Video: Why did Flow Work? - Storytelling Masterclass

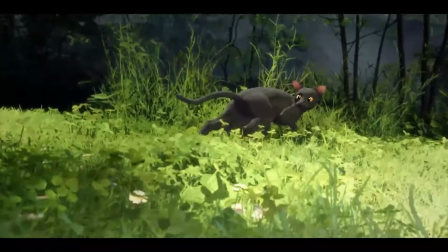[8:13]
So how does Flow convey the emotions of the characters while maintaining naturalism and without any dialogue?
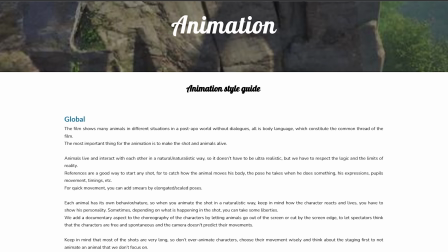[8:19]
Well, that's a difficult task. Flow actually has their own website that was used.
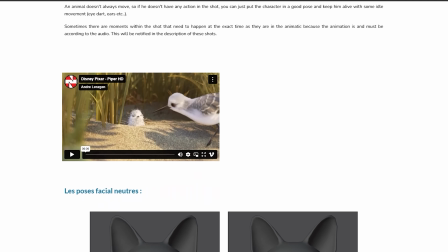[8:23]
It's essentially like a rule book or style guide for the animation team, and this is what it says about conveying emotion through the animation.
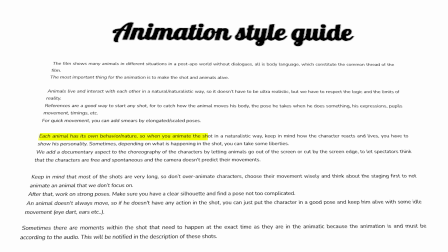[8:30]
Each animal has its own behavior. So when you animate the shot in a naturalistic way, keep in mind how the character reacts and lives.
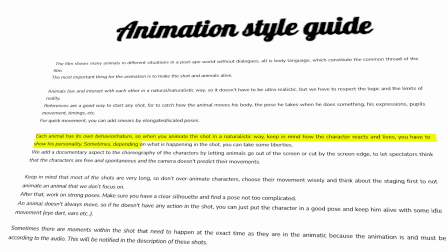[8:37]
You have to show its personality. Sometimes, depending on what is happening in the shot, you have to take some liberties. Once you give it some thought, this approach feels painfully obvious. Of course, animals convey emotions.
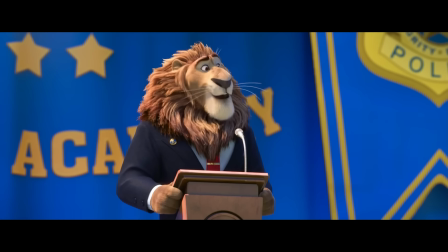[8:49]
You don't have to give them human expressions to convey that. But most movies do, which is one reason why Flow feels different.
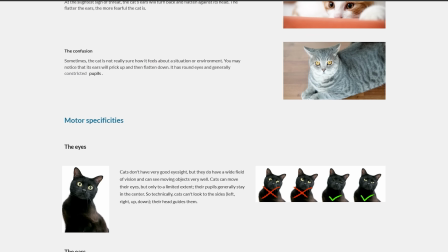[8:57]
If you go to the animation style guide site, you'll see like 300 videos and image references of each of the different animals, showing them when they're swimming in water, when they're running, when they're angry, curious, sad, everything. And even though everyone already knows the importance of thorough reference, we often neglect it.
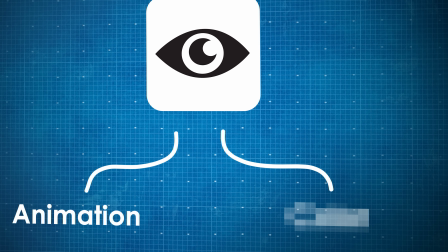[9:15]
The second aspect of visual storytelling is color.
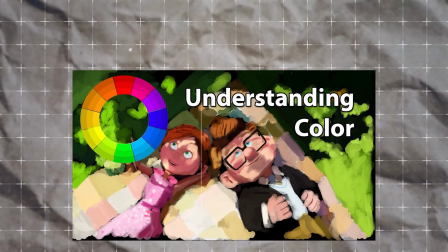[9:19]
I'll leave a link in the description to the best tutorial I've ever found on what emotion colors convey and different color harmonies, but you don't have to be an expert colorist to understand what they mean.
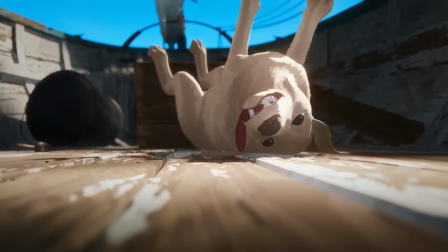[9:28]
Throughout the majority of the film, it's filled with warm colors, bright green, blue, and yellow, which convey warmth, tranquility, and peace.
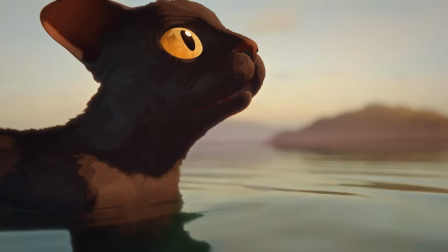[9:36]
And at the beginning of the film, the water is a dark, menacing blue. But as the cat becomes more comfortable with the water, it turns into an inviting aqua. These sorts of color transitions can be seen everywhere once you're looking for them, but the most notable instance is in the climax,
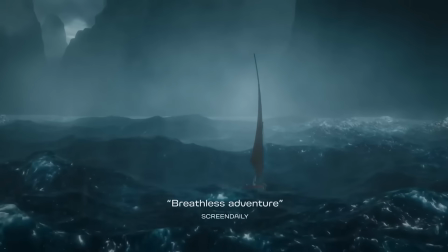[9:51]
when the entire color palette shifts to dark grays, black, brown. This helps to put you in the emotional state of the characters as they're experiencing this tension, uncertainty, and darkness. This is one of the most powerful filmmaking techniques, especially in animation, because you have full creative control.